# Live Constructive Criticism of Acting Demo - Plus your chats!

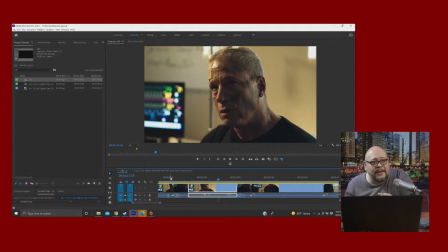(17:11)
I know, and again, that's a choice thing, but I feel like with this kind of framing and this kind of, I feel like if we just took a half a beat off of that, that would just make it flow into the next line quicker, better.
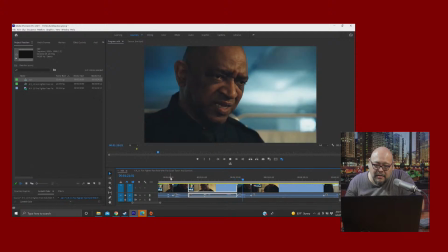(17:26) What does that mean? It means you're lucky to be alive.
See, that's a good cut there.
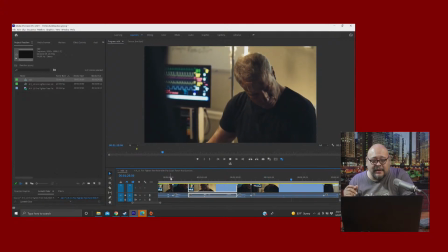(17:32)
Your reaction. You would leave this because maybe that's why I was so insistent on taking out that first, because we want that.
What happened?
You kind of build it up, and then you let it sit there and let it hang for a second. And this, if we tighten up that front part, we can make this more impactful.
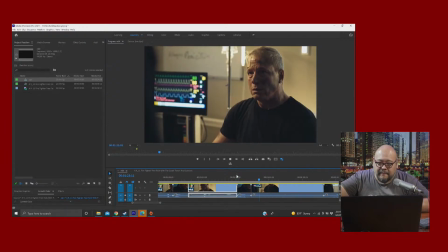(17:52) It means you're lucky to be alive.
We'll let that hang. Okay, let it settle. I think that works. And we can leave that.
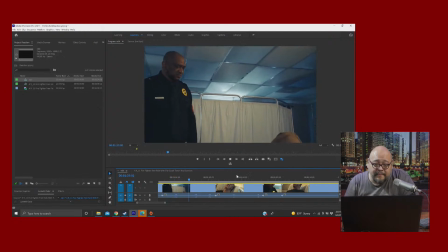(18:07) Pete. Um. Tom. Yeah.
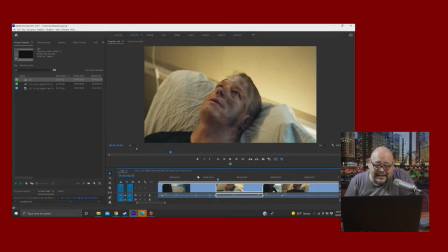(18:12)
So this shot to me doesn't do Sam. anything. All I'm seeing is those ceiling tiles, which bug the hell out of me.
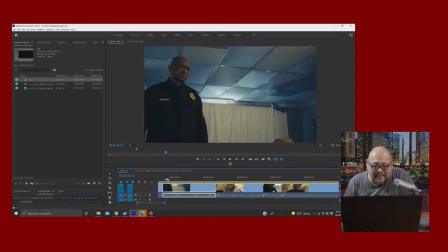(18:19)
I mean, it looks a little weird. I mean, again, I get it. You don't have the crew to build a set, but it just doesn't do a lot.
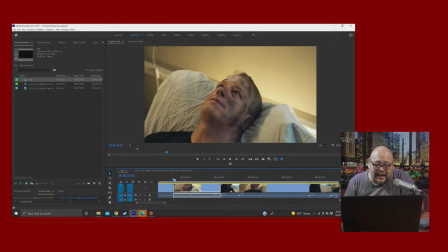(18:27)
I think with that, you just take that shot out. Now, realize the dialogue's going to get screwed here, but if we just cut to him, stay with him, stay inside his story.
Dustin.
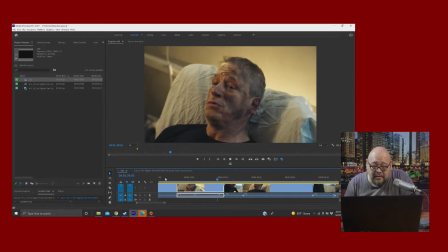(18:44) Ray?
See, that's a good reaction.
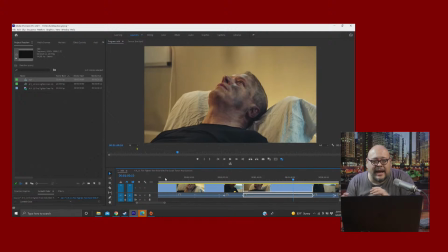(18:55)
Again, I think at this point we've had a long moment of reflection. I think we could probably trim some of this down here.
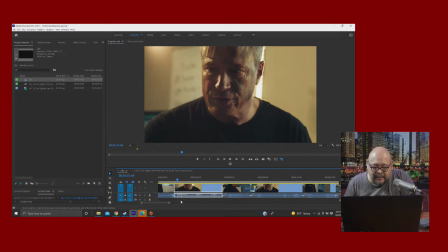(19:08) The floor.
Now that was a really awkward cut. I don't think you want to jump back.
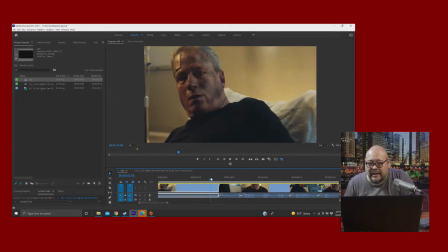(19:15)
Again, I also realize when I'm saying all this stuff, I also know that there are reasons why you may have made these cuts in order to make continuity work, because, you know, this take didn't work out, or this take was better than that take, and in order to make them work together. So know that when I'm making these criticisms, I'm not making with any knowledge of what you have to work with.
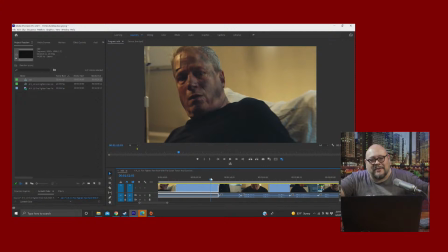(19:35)
I'm just making very hypercritical things. No, again, know that you did a great job. We're just getting hypercritical because that's a good practice, a good exercise for all of us to do. And believe me, if I were to shoot this thing, you could be hypercritical on my stuff, and I would probably totally understand and agree.
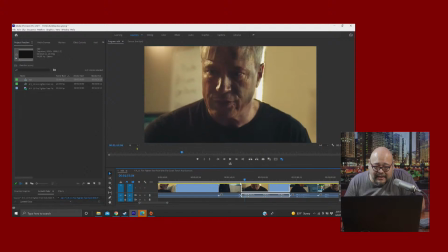(19:52)
But I think, like I said, I think this cut, it's just awkward going from here, because he's not doing anything really.
It just disappeared.
It should just be from here to here. Just stay on him, stay in his world.
Floor.
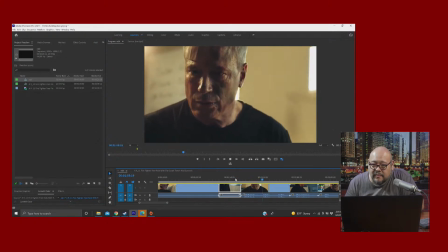(20:08) It just disappeared from under us, like we're in a free fall. It was terrorists.
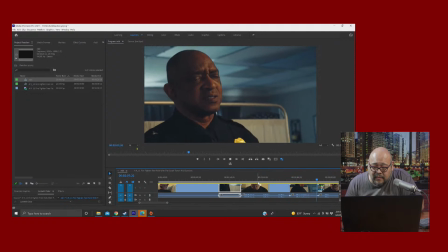(20:16) At least that's what the news is reporting.
So now let's talk a little bit about the writing here.
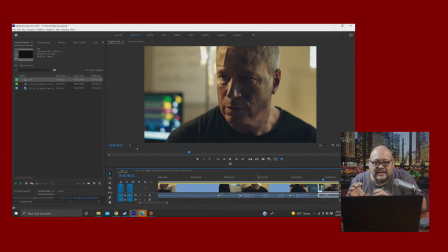(20:24)
I think so far the writing is pretty good. It stays kind of cliche, tropey drama, which is not bad. People go off about tropes, but then again, you know, you got to have some tropes, because that's how we make shorthand.
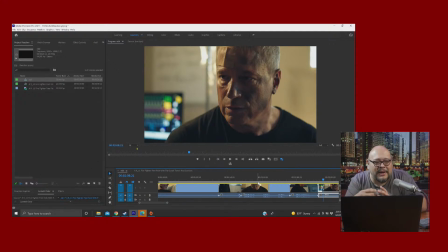(20:40)
That's how we create stories. Is by creating the shorthand that we all understand. If you want to go deep into the Jungian analysis, you can do that. But I think here it's like, well, we all know what happened in 9/11.
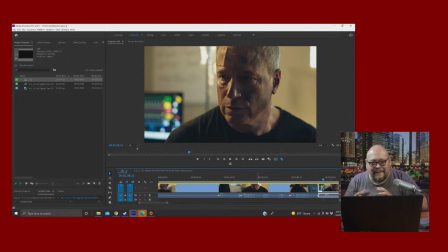(20:54)
We all know what happened. They say it was terrorists. I feel like a lot of this explanation isn't necessary, and it's kind of confusing because he's rattling off names of a lot of other firemen that he worked with, and it's not like we know them personally, so it's kind of confusing. It kind of loses the point.
Terrorists.
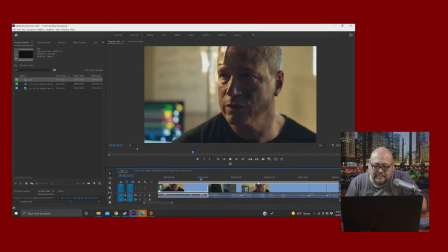(21:14) The planes caused the tower to fall. How is that possible?